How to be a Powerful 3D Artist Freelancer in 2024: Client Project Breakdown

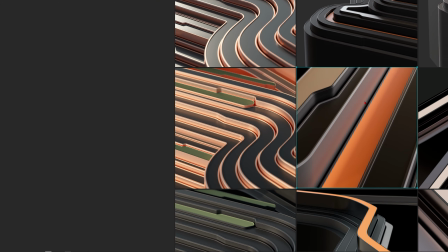All right, so this is like really sharp and beautiful, and then you move your light around,
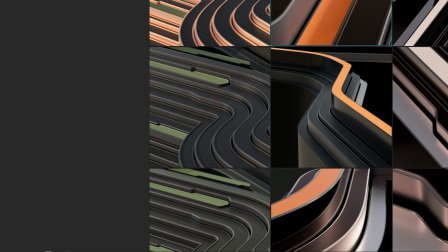apply different materials, and you can get a lot of beautiful results out of something like this one.
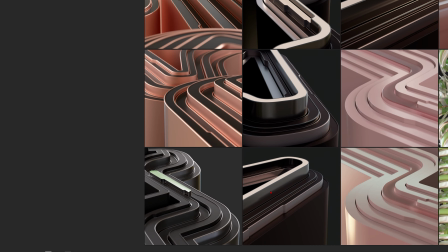Okay, so this one is more technical and a little bit cold, but yeah, this was just the art direction that we went for here.
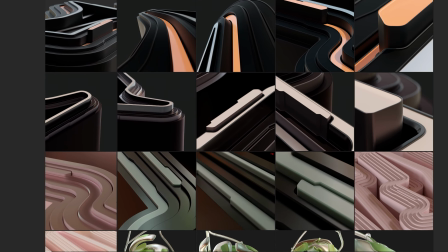And you can see I created a lot of different versions here. And yeah, what else can I say?
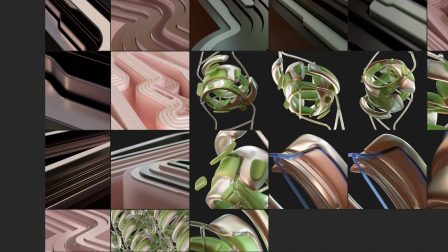So this one is also pretty interesting. And I think when you just create something like this one, you can just create a lot of beautiful shots out of it.
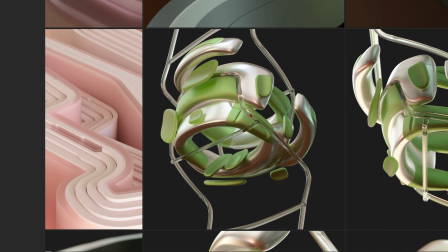All right. Then also on day 3, I played a little bit with furniture.
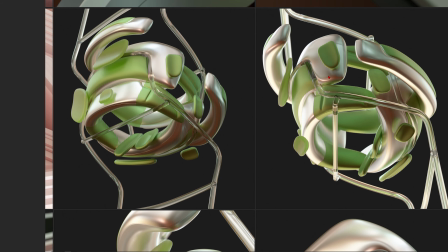Okay, so this one is also kind of cool. All right.
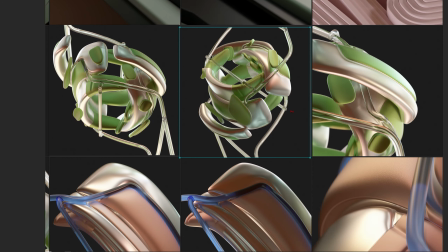It's basically a chair, which is a little bit deconstructed, and I added additional cushions here and there to get something more abstract.
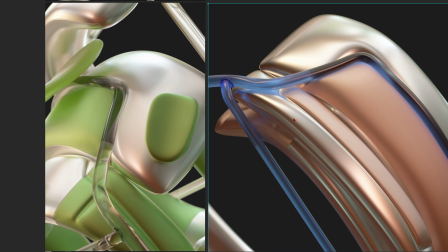And yeah, this one is also a nice solution, especially I like this one, all right, with the simple shapes, where it's a little bit more abstract.
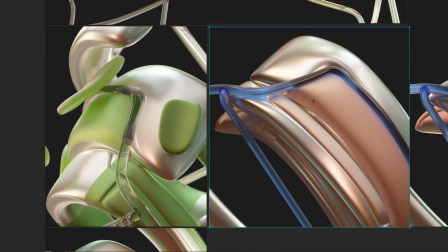You can still feel that this could be a cushion from a chair, but yeah,
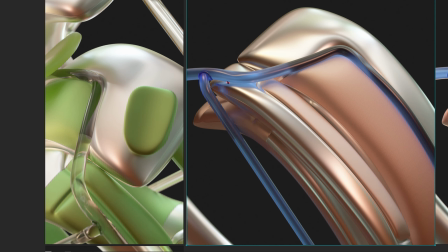it just is a little bit more abstract and reduced to its beautiful shapes.
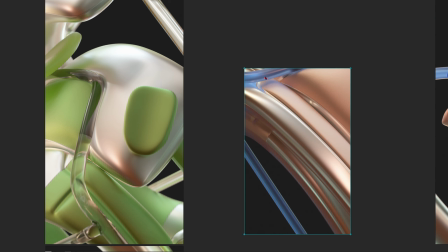So I can even see, and this one zoomed in to, for example, let's just see this one. All right, this one could be a nice solution for your wallpaper,
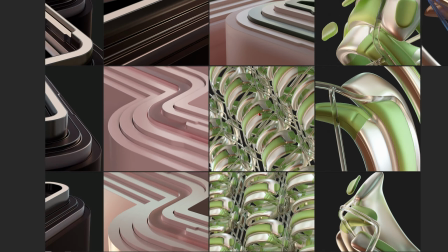where you just have these beautiful shapes and angles, and it's not so obvious that it is a chair, for example.
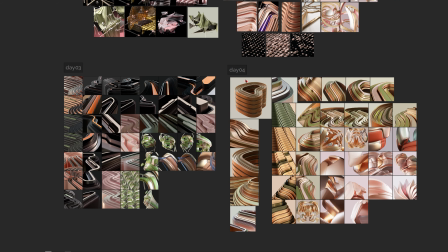Here are some cloned chairs, and let's just see this one. That's also pretty nice.
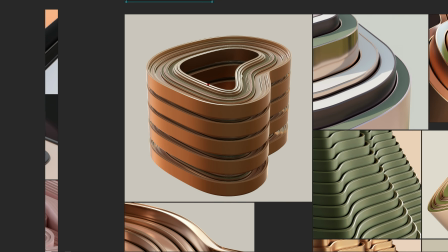Okay, so I'm sorry, we are almost through it, okay, day 4,
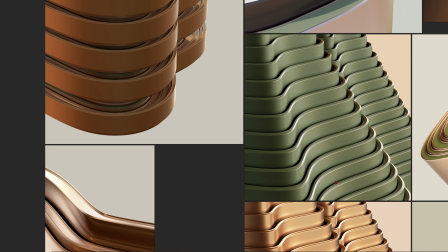and you can see that I continued to play with these shapes here.
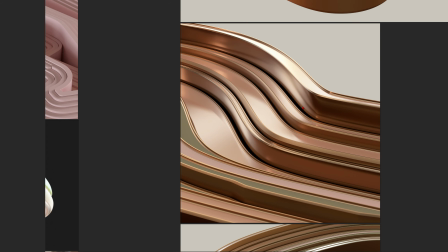We did more exploration here.
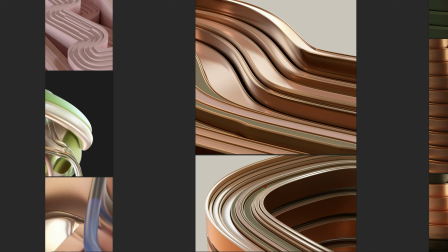All right, so in a project like this one, you just have to produce a lot of variations,
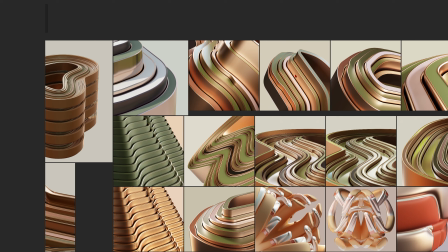and even if they are pretty similar, you should not get tired to produce different
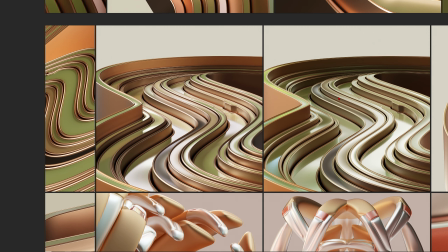shots out of your 3D file. Okay, so you can see I created lots of different angles here.
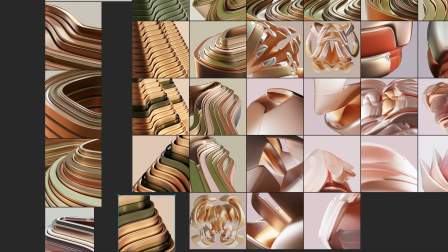This one is also pretty nice with the material.
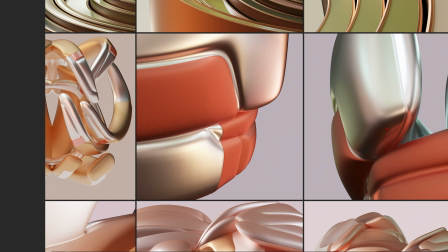And yes, so in the end, here are more explorations of the cushions of the chair.
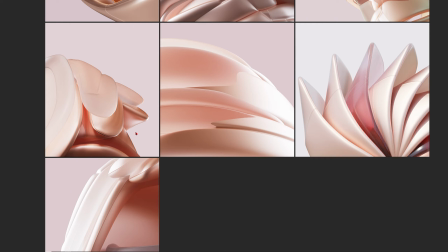Okay, so for example here, once again, when I zoom in, then maybe this one is interesting.
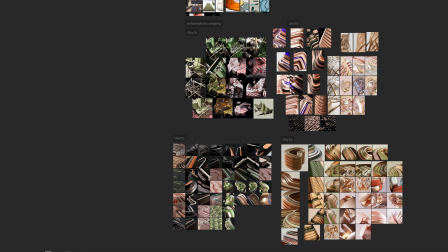But anyway, so you can see that in a short booking here of 4 days,
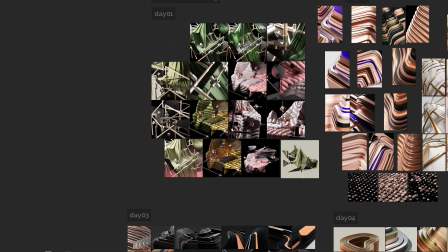most of the time I create lots of different versions for my client. And of course, today, maybe as a little side note here,
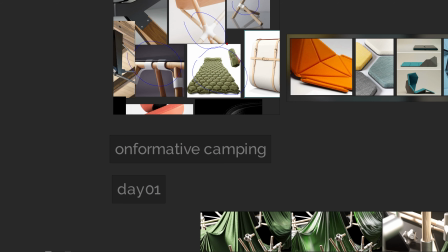some agencies also use artificial intelligence to give you some initial ideas.
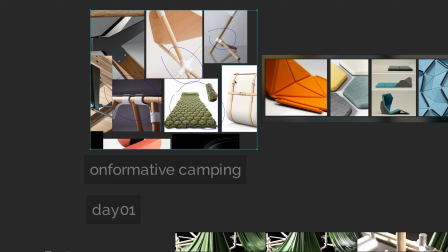So sometimes they come up with not references like these ones, but they just prompt something. For example, they go to Midjourney and type in abstract camping rendered with Redshift, all right?
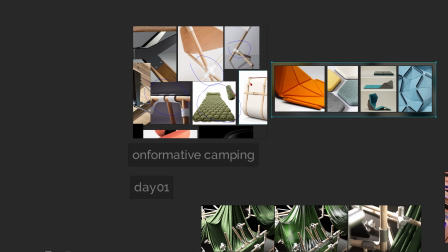And they get like different ideas.
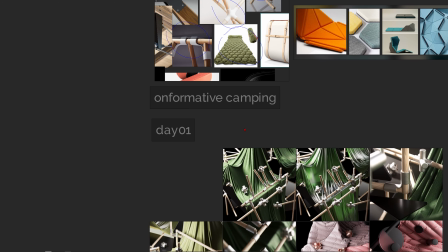And then sometimes they give me like a reference where they already have a feeling like we could go into this direction,
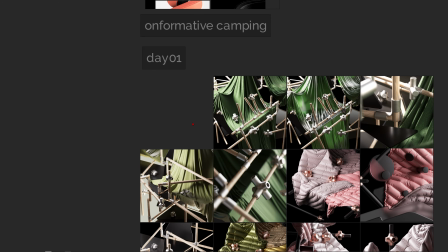but then still the next step would be that the 3D artist comes into play and put this more into the version with the art director together that they really like.
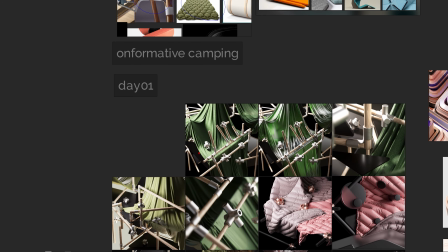So you can just be way more precise when a 3D artist and the art director work together to nail down what they have in mind.
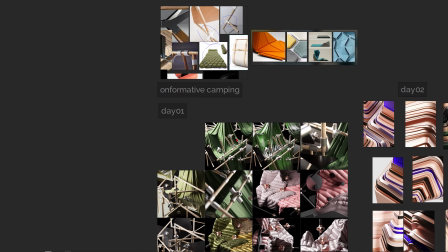So these prompting things are just, yeah, I'm not a big fan of it, of course,
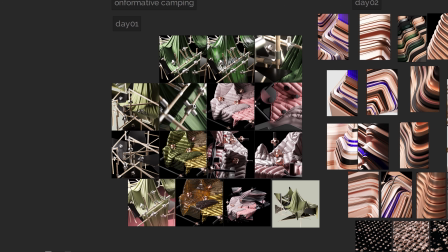but it looks like AI is just a part of the process in some studios nowadays.
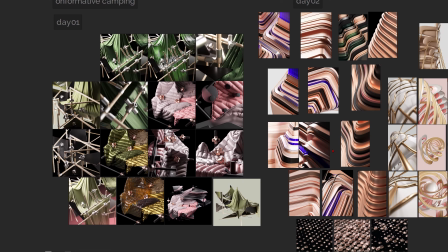But don't worry, there is still a lot to do for 3D artists, and it's no excuse to not know your tools to build scenes,
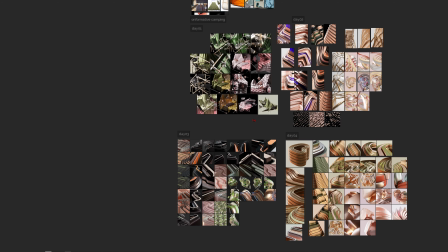to light scenes, to texture scenes, all of the skills that you will learn in the process of building style frames.
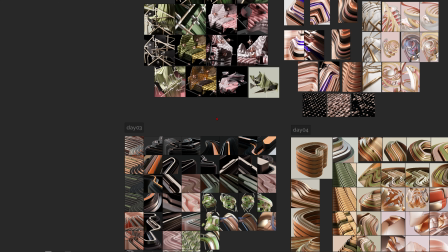This is just essential stuff, okay? So don't worry about AI development.
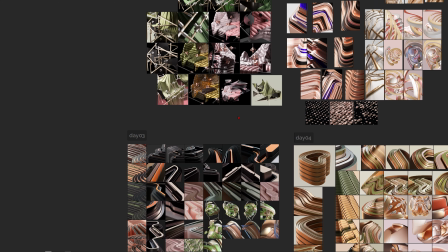If you know these fundamental skills of working in 3D, you will always be superior to someone who just types in a prompt, okay?
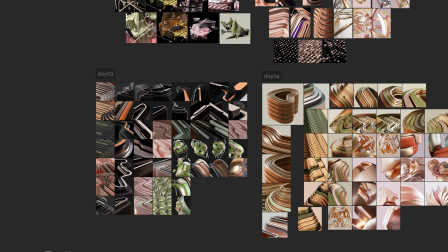But let's not talk too much about AI here, and maybe I said something stupid right now, okay? I'm sorry for that.